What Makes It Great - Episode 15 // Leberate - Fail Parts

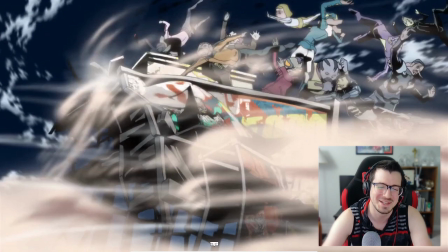2156s
I'm sorry, I really like that. You got this
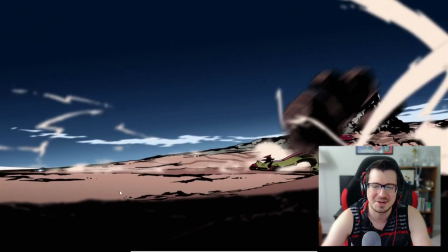2163s
yeah, this is what I'm talking about. Like the way those cars kind of swerve around, it kind of matches up with the way those like mid-range synths kind of swerve around a little bit.
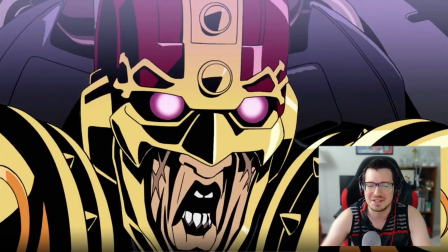2178s
And then there's definitely that I feel like is definitely intentional. Like the cars are coming right when coming at the camera right when those higher pitched synth notes enter into the song, and that's definitely intentional.
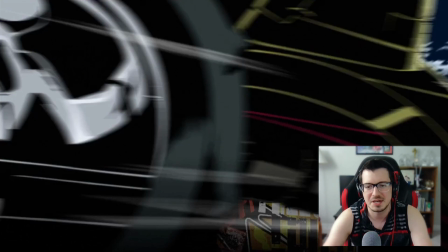2199s
And the way those cars are speeding past right when that musical phrase ends, or right before that musical phrase ends, and then cuts to this next scene.
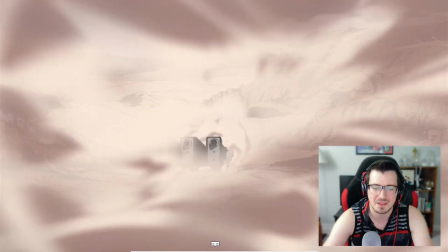2208s
Oh yeah, that was all intentional. I'm almost positive. Has the stench of good editing to it.
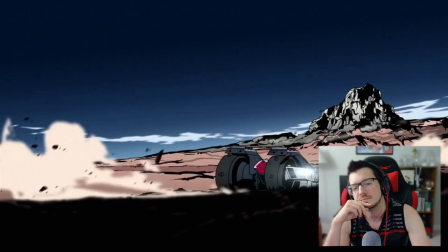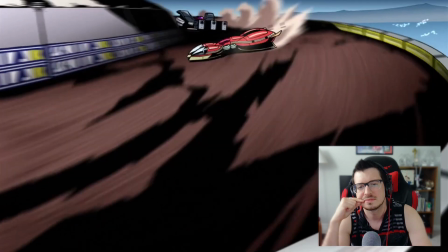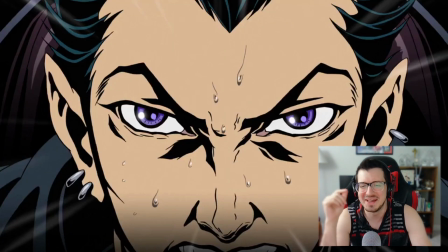2229s
love that. I love that. Those quick cuts, those quick hard cuts where he's playing with all the knobs and the steering wheel and the clutch and everything. That's awesome.
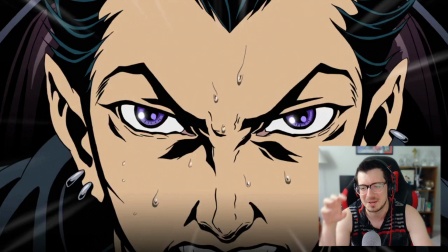2243s
And the way that the fire's coming out to those like that like belching sound, the belching synth sound. Oh, that's so cool. Okay.
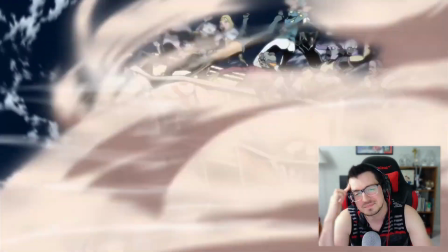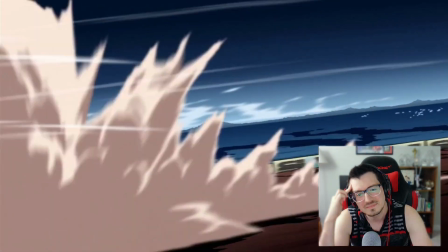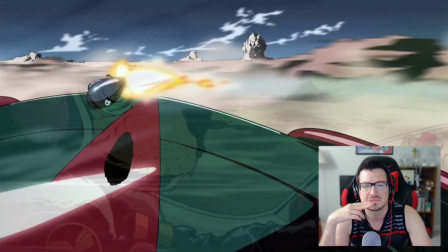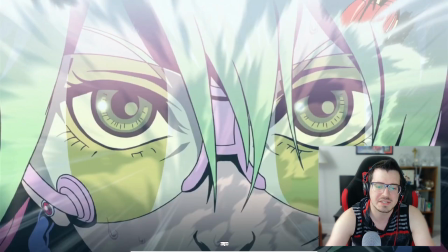2272s
See, that right there, that entire section, that feels accidental to me.
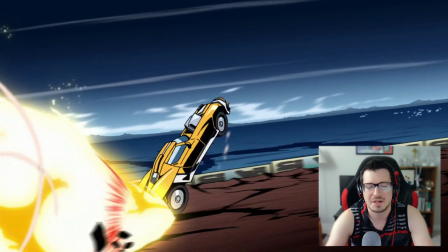2278s
Accidental is kind of a harsh word. That feels, I'll just go with it, accidental.
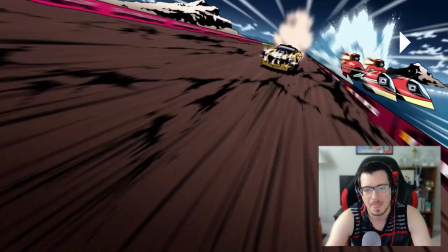2285s
Happy accident, though. This whole section.
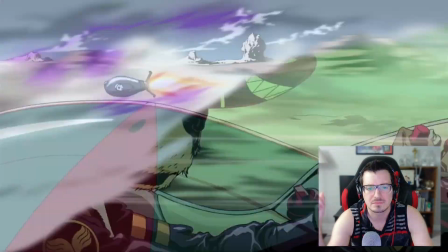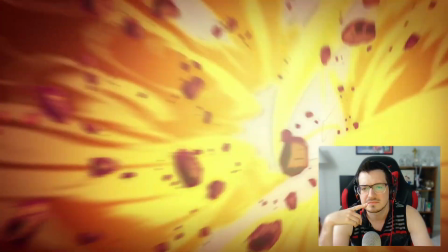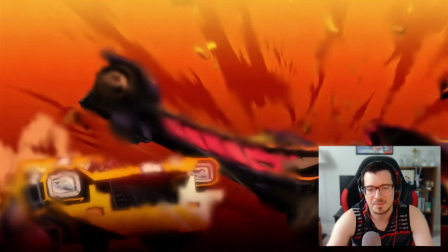2303s
I don't know if Leberate like noticed this and did this on purpose, but I like the way
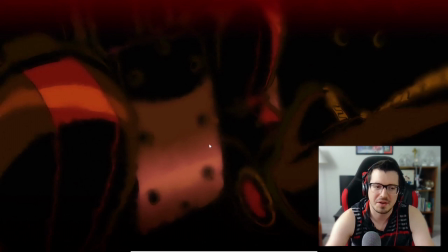2316s
the lyrics are "fires of 1,000 suns," and right as that lyric is sung, like all the visuals go red and orange, and it's like it almost feels like you're inside the sun.
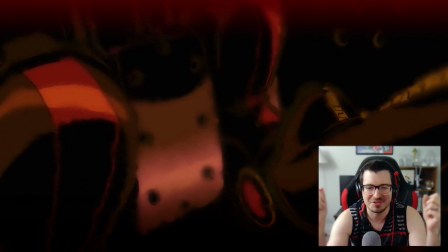2331s
Or there's just a lot of fire and explosions and jet power around. I don't know, but like it's whether or not that was an intentional lyric tie. I again, I just like it. It's another maybe happy accident.
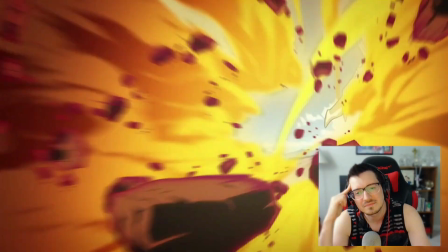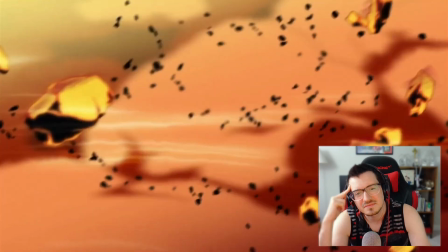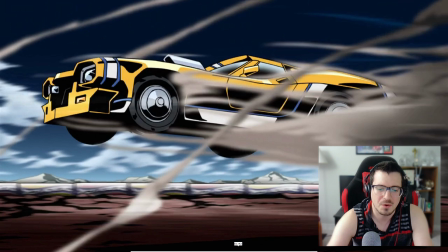2357s
That's the one, that scene right there is like the one major complaint I have about this section.
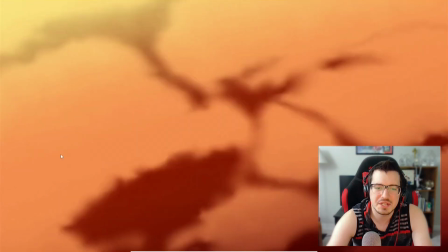2365s
Right here, where we just see all this dust and debris flying past. It stays on screen for just a little too long. While there is a lot of visual chaos going on here, I do feel like this
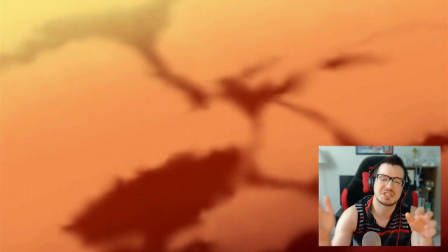2380s
overstays its welcome just a tad, and I feel like it should have probably started maybe like half a second or so later. It's a minor complaint, but one of the very few I have about this video overall.
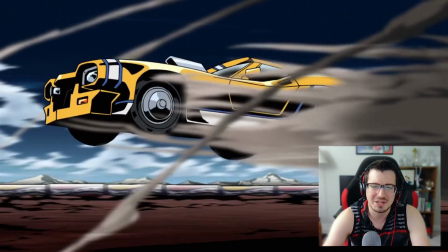2402s
Yeah, that just it's there a little too long, and it's hard. I'm being a little harsh because because Leberate has just.
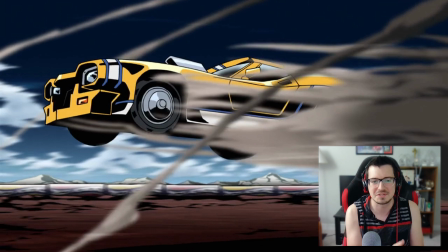2415s
I mean, every like quarter of a second or less, there's like a scene change, or there's some sort of insane like motion that happens within the scene, and it's constant cuts and constant motion. And then the song doesn't really change.
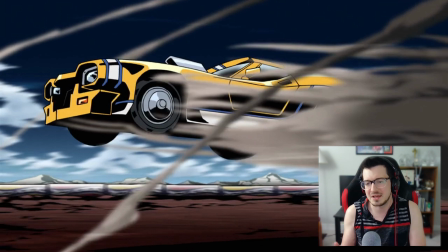2434s
There's nothing about the song that would indicate that a break is needed in the visuals, and yet there's that whole sequence just feels a little too static for a little too long compared to literally everything else in the video so far.
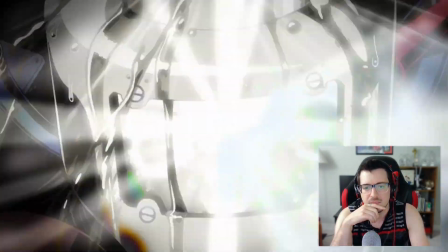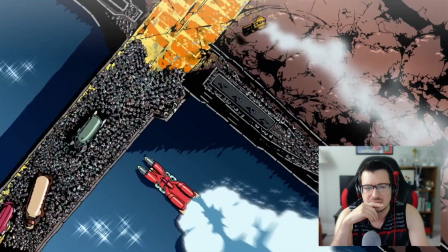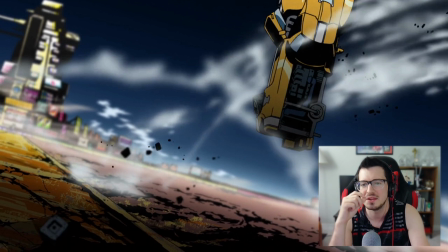2459s
I love this slow motion. Such a good way to end this part of the video. It heightens the drama, right?
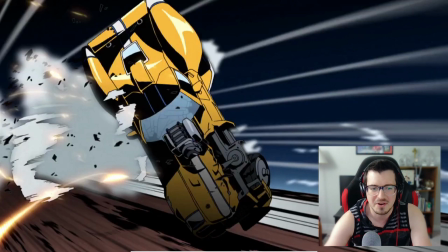2469s
Right before that car crashes, we are sucked into the next part of the next anime that he uses, and it's just like,
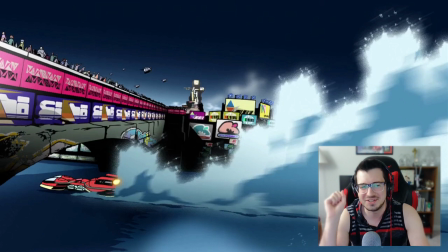2480s
yeah, it's such a dramatic scene. All these kind of slow mo crashes, very very cool, and the way he doesn't allow us to see the resolution of those before going to the next thing is such a.
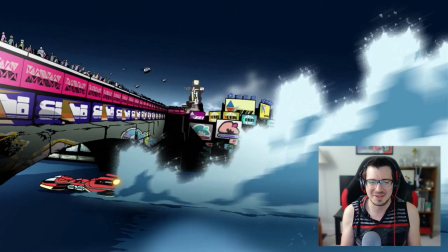2499s
Oh, I love it. It's a very effective like way to keep us from getting like too comfortable or too, this video does not want to resolve anything, right? There's no resolution in any of this.
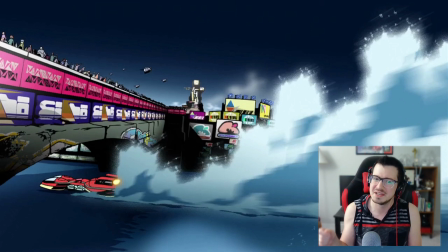2514s
It's constant tension, constant action, constant, name your adjective, or I guess noun. Name your noun. And yeah. So I love that he doesn't let us see the car crash.
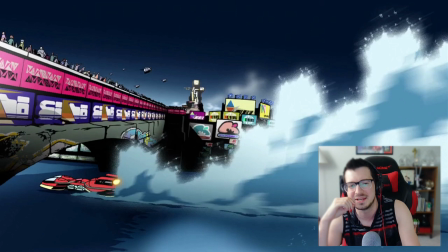2533s
It's just hanging in air, and then we get to the next scene, and it just like ramps us back up again. Really, really, really clever. All right, let's get to the Attack on Titan, because I have a few things to say about this.
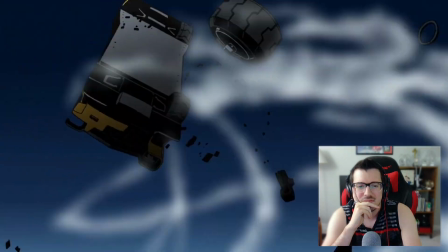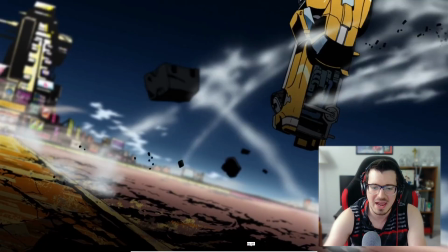2552s
That is the weakest part of the video. I have to believe that he just didn't know how to like sync between this anime and the very stylistically different Attack on Titan.
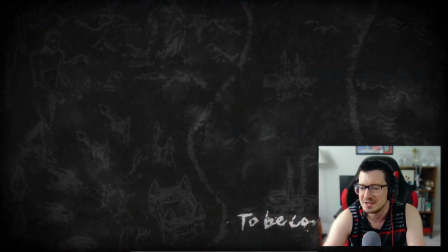2569s
So he chose this to be continued scene, which actually I kind of get after what I just said, because he doesn't, like I said, there's no resolution.
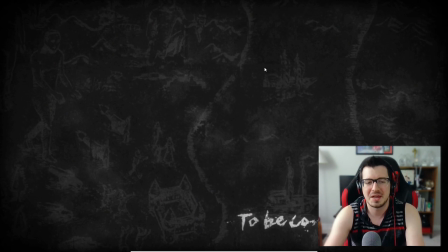2584s
We don't see that car crash, and so he's saying to be continued, and this is the Attack on Titan to be continued screen. So actually, I kind of like that. I did not really think hard about that until just now. So I was about to say this.
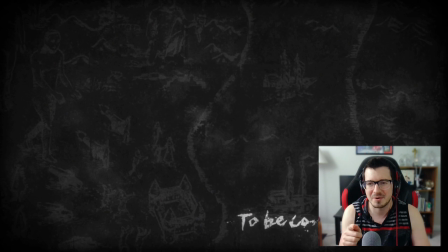2604s
I don't like this, and this is like my least favorite part of the video. But you know what? I'm gonna not say that. I'm gonna withdraw that complaint. This is actually quite clever. Bravo, Leberate.
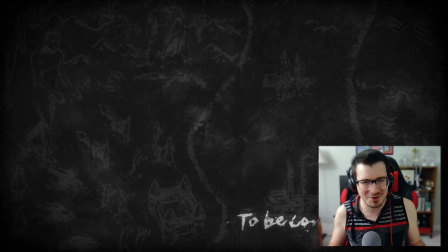2618s
This is, yeah. See, I'm always noticing things, even as I do these. I don't plan everything I have to say, as I'm sure you've noticed if you've watched past videos. So anyway, cool. All right, I like this.
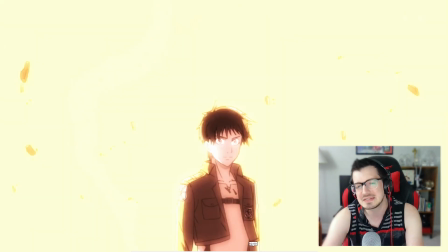2638s
That I will say though that this scene is still only okay in my book. His facial expression just doesn't quite, and I get it.